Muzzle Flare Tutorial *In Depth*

Hey, I guess you're here for another Greg's Media tutorial, and this time it's muzzle flares, I guess. So let's hop on that shit, fools. Sorry. How awkward would it be if the police came to the door and I'm just like, yeah, hey, how's it going? Yeah, that'd be awkward. Okay, so muzzle flare tutorials. Basically just do a couple practice shots, and this is going to look really stupid for the blank thing, but you know, we all look stupid when the video is just clipped together, no effects. I'll show you some of that. See, really, really stupid, and you have to resist going bang, bang, because your lips move, and yeah, you look really stupid. But yeah, let's carry on with that. You don't want to have too much recoil when you're actually filming it. You want to have just the right amount. You don't want to go, because then you look like a complete idiot. Idiot. So yeah, just don't want to just do that because I look like a child. But yeah, just go easy. It's going to be like somebody hitting the gun like that, just a little bit more. If you know what I'm saying, I just don't want to break the gun. But yeah, it's going to... You should be fine. Okay, let's just get to editing, you know, because we're wasting your time here.
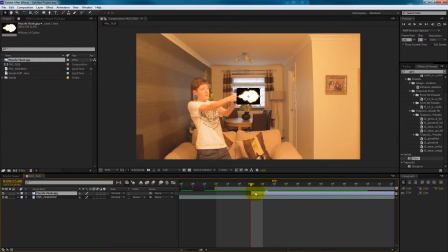Split the clip, so Control-Shift-D to try and split it, or you can use Alt and then one of like the square looking bracket keys, and they like kind of just chop up the video instantly.
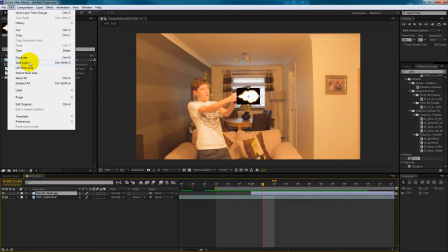But you know, I have to do it this way in this tutorial because my screen recording software won't allow me to do it any other way.
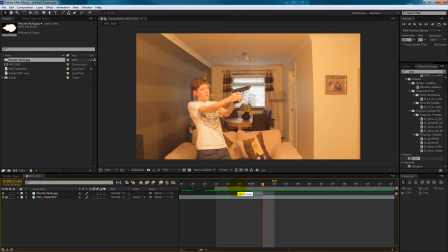So yeah, edit, split clip, delete, and then boom, you got it for one frame. Or Alt, and then one of those square bracket keys, just under the plus and minus.
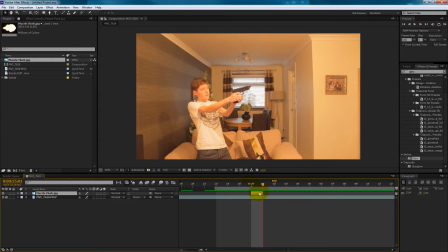Like so. So now you'll see it's on for one frame, and it's not in the right place, and it's still got a black background, which isn't really good, is it? I mean, come on, Greg. Okay, so what we're going to do is we're going to change the transfer mode to either screen or add.
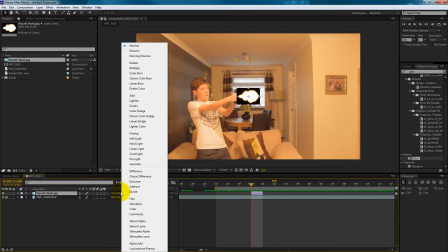I prefer add just because it brightens up the image, but you know, screen will do.
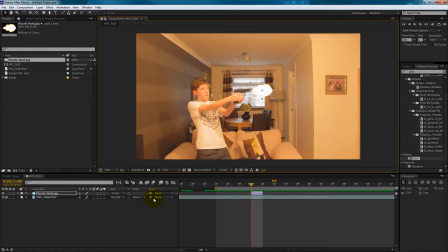If Freddie Wong says screen, I say add. I think add just makes things look better. You'll see that the clip is, like, the muzzle flare is round the wrong way. You know, you kind of want to make that the other way around.
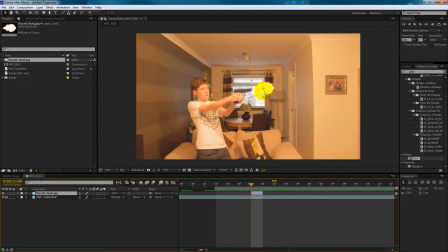You want like the bulkier end of the clip, like the little picture, to be, yeah, like this. You want it to be where the gun is. So it's like the bullets went through the flame and come out the other end, and it's kind of taking some of it with it.
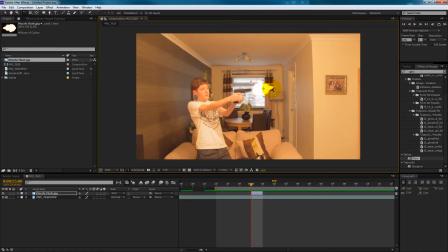So it's kind of like, yeah, you get my point. It's got to look like that. The bulkier end where the gun is. And it should be roughly the same size as the gun. Here in the old video I kind of tried to explain why you would do it this way.
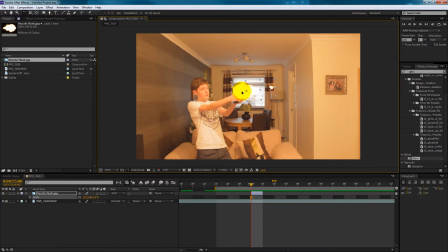Do the flare that way, but you'll see me like sizing it up with the same size of the gun, because a pistol flare should be maybe a little bit bigger than the gun, but you know, I do it roughly the same size. Looks alright. And you'll see it looks alright.
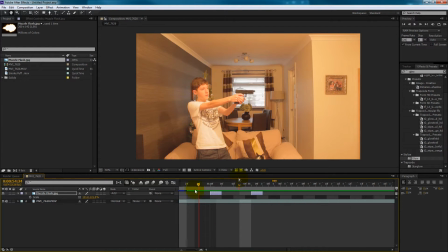Okay, and that's the tutorial over. See you later. This was a Greg's Media video, and good night. Yeah, no, it's not complete yet. But for the most part, this looks pretty cool, to be honest. It works if you're just starting out.
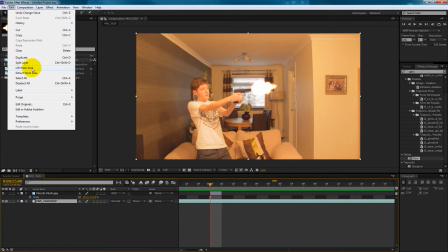To make the gun look like it's, like, the recoil look a little bit heavier,
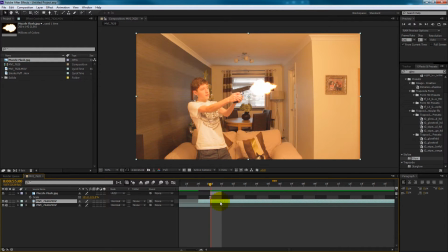you want to maybe split the clip where the gun's going back, and slide it back one frame, and cut off that one frame. So you're essentially just creating a gap. You're taking out one frame, really. You're just... so it looks like it's hitting, the muzzle flare is putting a lot of impact into the gun.
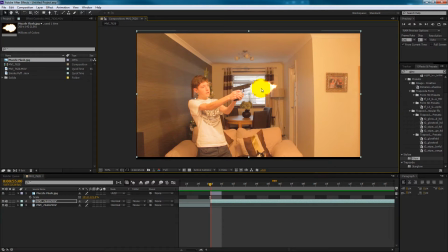Sorry, that was me clapping my hands as if it was like putting more effort into the... never mind. But yeah, just position your flare where it should be, and you should be okay. Trying to remember what I said for this bit.
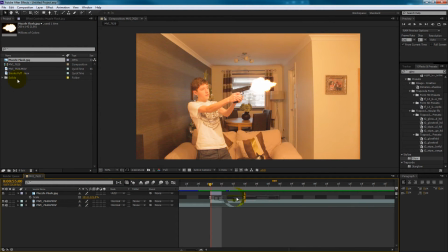Oh yeah, right. Okay, we take the smoke element and you can place it underneath, but you'll see that the smoke element is black as well.
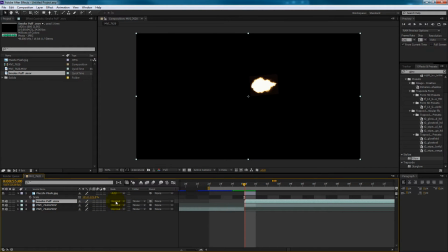And what do we do when we want to change it so it's transparent? No. No, we put on screen, okay? You put on screen, not add. But, that's just because we don't want to brighten up the background.
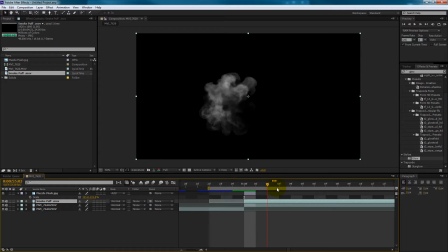And anyway, what I'm doing here is I'm pretty much placing it where I want the smoke puff to start. I'm kind of just tweaking where the smoke clip starts and stuff.
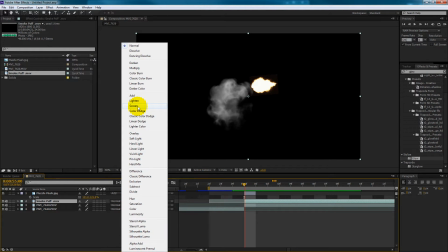You'll see me clicking on screen here. Not add, because it just kind of brightens up the background a bit.
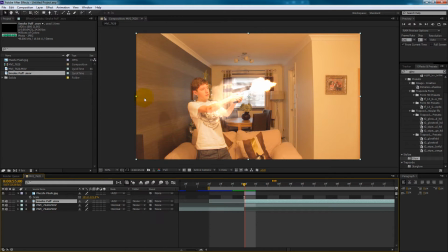I'll show you that here. See, it kind of brightens out, which doesn't look too real, because smoke doesn't brighten up the background. And you want to just kind of place it where you would, and then rotate it around so it's like going away from the gun,
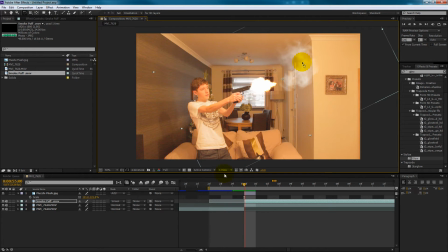because the smoke would kind of just sort of poofed away. And then you'd want to scale it down after this. Now when you scale it down, you want to make sure that you position it in the right place. I think I scale it down a bit more because it just looks too big, like here.
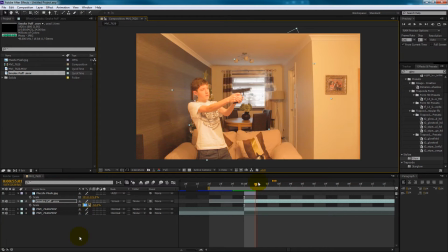I would scale it down a bit more, yeah. Make it 50% if you're using this clip, and it depends on the kind of shot you've got. But also if you're scaling things down, you want to speed them up.
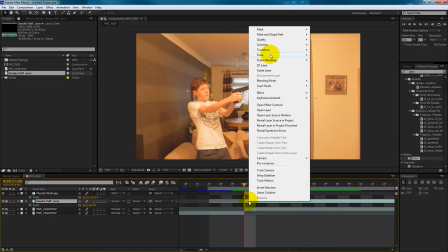Just because it doesn't look right if they're small and then it's going really slow. So don't enable time remapping, because we don't need to get really in depth with the time changing.
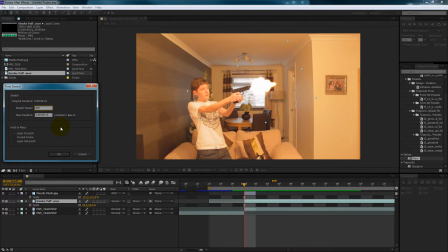You will go into time stretch. Now 200% makes it longer. Obviously, the higher the number, the longer the clip is. The lower the number you go, the faster the clip will be.
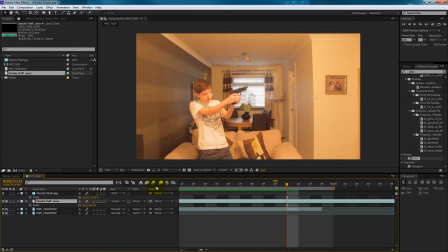So 50% looks alright for here, which is obviously half the speed. Makes it 2 seconds long, so it tells you how long the original clip is before you change anything, and then it tells you how long it'll be when you change the number. And here I'm just sort of tweaking what I've already done.
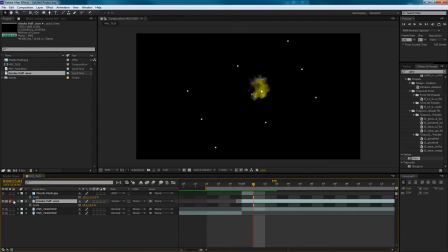So I show you like this, and we don't want to make it so that it's when it's starting to form the smoke. We want it to do it when it's one frame after, just so it looks like it's already been smoking or whatever, just so it's more open.
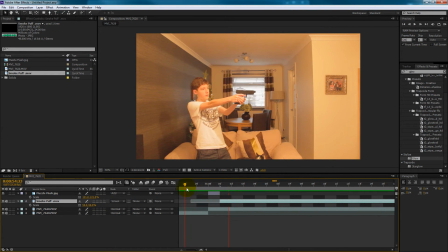I just think that makes it look better, to be honest.
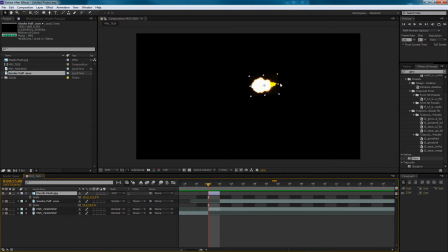Now if we solo this by itself, you'll see that there's some brown background image on the muzzle flare. And this is just because the background isn't actually true black. I tried to see if it would let you show the actual image in different transfer modes, but it doesn't if it's soloed.
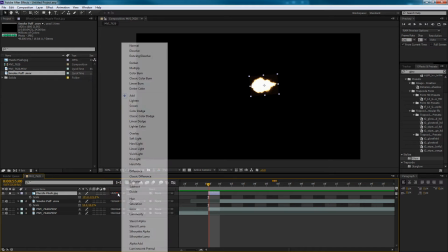So just bear with me a sec.
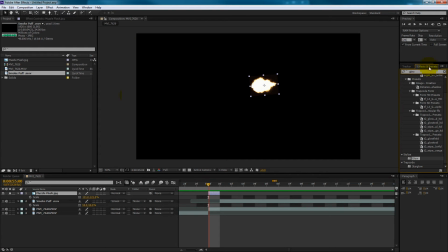But you'll see that what I'm doing here is going on to levels, and levels basically creates contrast, or allows you to change the contrast in an image. So by bringing in the left hand side, it makes it look a bit darker.